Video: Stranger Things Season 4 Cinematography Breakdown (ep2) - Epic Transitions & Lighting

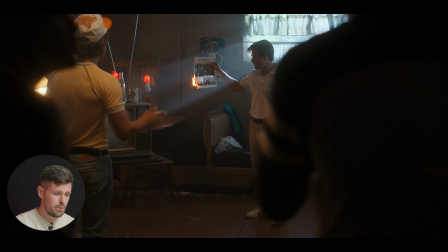745s
And then we've got haze in there because obviously we wouldn't see these light beams without the haze. That light source as well looks like it's got a blue sort of tinge to it as well. And then blocking wise, we have our actor holding up the subject of focus, which is this burning bit of paper.
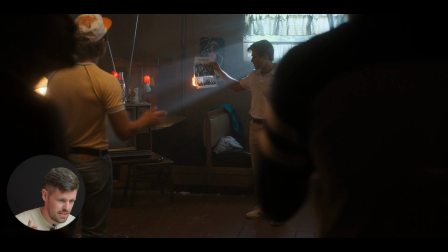762s
He's holding that in this God beam, this light beam. So yeah, it just draws your eye straight to it. But all the layers of this really help. I mean, as I said, the cinematography is fantastic in this season.
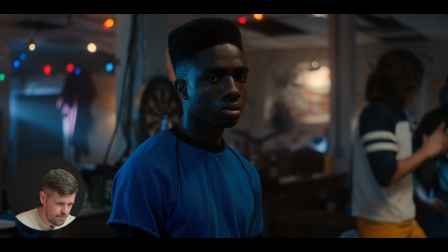774s
We cut to Lucas, I believe, another shot. Here we go.
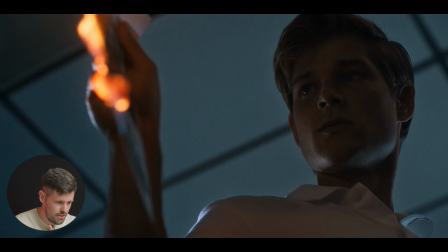778s
And then we cut to the transition.
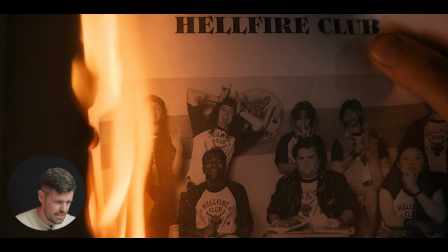780s
So we have a close-up of the burning piece of paper against what looks like a completely black background, so that beam is no longer there. And this is probably a shot that's done somewhere else as well, probably not the same actor holding it. Then we go to this extreme close-up, and here's where it comes,
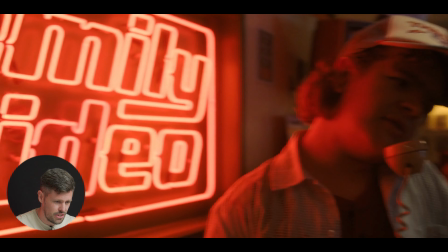796s
that burn away transition, so that paper burns away.
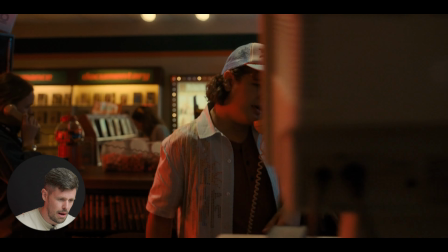802s
And then what happens here is
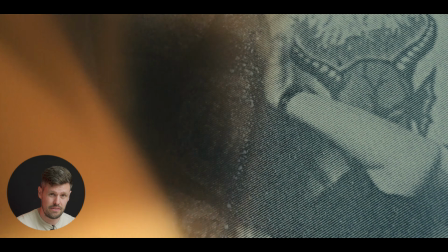805s
again, in this next scene, the camera is fixed on the sign within the video store, and then it's almost like it looks like a slight digital zoom out of it,
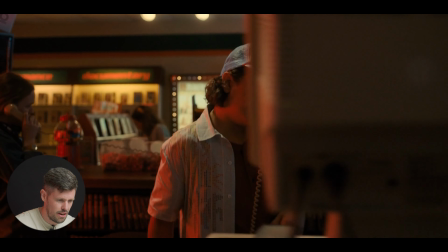814s
and then we pan around to the right. So let's watch that one more time. So again, we've got the extreme close-up, the paper burns.
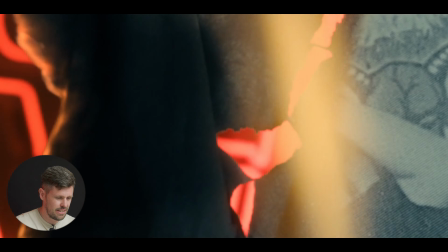820s
As it burns away, that's clearly green screened or something, and then we pull away from the sign. And again, that transition works so well because the flames burn from left to right, and then the camera movement in the next scene is pulling out of the sign and moving from left to right as well. Again, the movement really flows as well, and it's just such a cool transition.
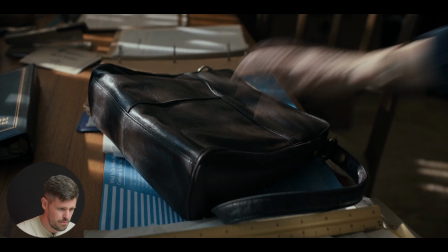841s
Okay, on to the last one then. So we start the scene on movement, grab the bag, follow our character up, pull up to Murray,
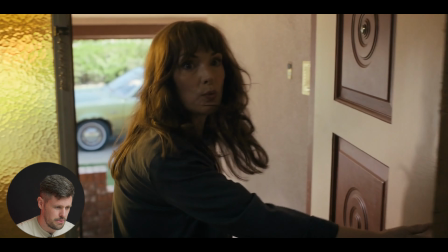848s
slight rack focus, we pull back round, she opens the door, we cut to our second shot in a second,
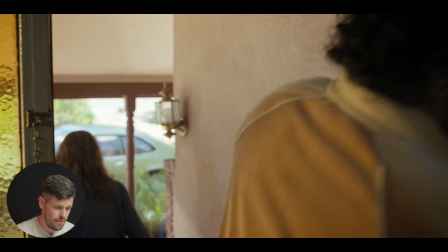856s
there we go, a little push in, and then we cut back to the first shot. Now here's where the transition happens, right? Notice how there's a slight movement of the camera going from right to left, as well as the movement the actor plays of shutting the door.
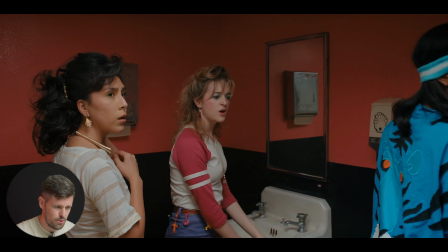868s
Slight movement, bang. And then as soon as that door closes, the next door opens in the next shot.
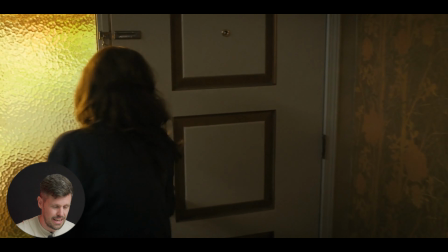874s
I'm gonna slowly break this down why these transitions work so well.
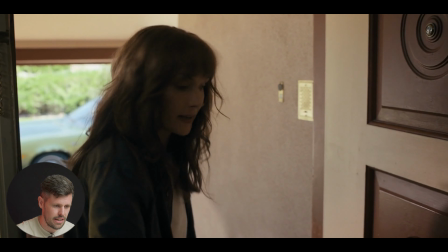879s
Okay, so here we go.
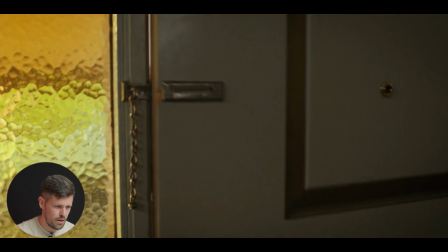880s
So the door shuts, here we go, close, 1, 2, and on the second frame there, we've now cut to this next shot.
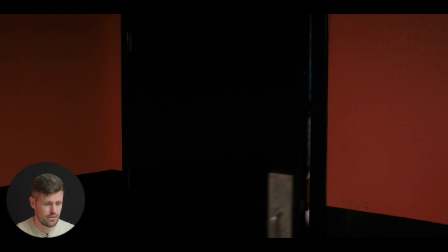889s
We're changing the storyline to a different set of characters.
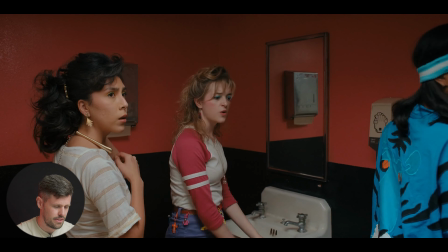892s
As soon as it opens, we whip pan to the left, and then we whip pan back, and then doors close again. I think that was a really cool and interesting transition again. The reason why this works, again, is the same reasons we've been talking about before. It's because the subject matter is the same. It's one door, and the next shot is another door. and also the movement is the same. But that's it for this episode. Thank you so much for watching. Hope you enjoyed a little bit of a breakdown. Be sure to like, subscribe if you enjoyed this, and also we're going to be doing a breakdown of episode 3 coming out soon. Take care, and I'll see you guys soon.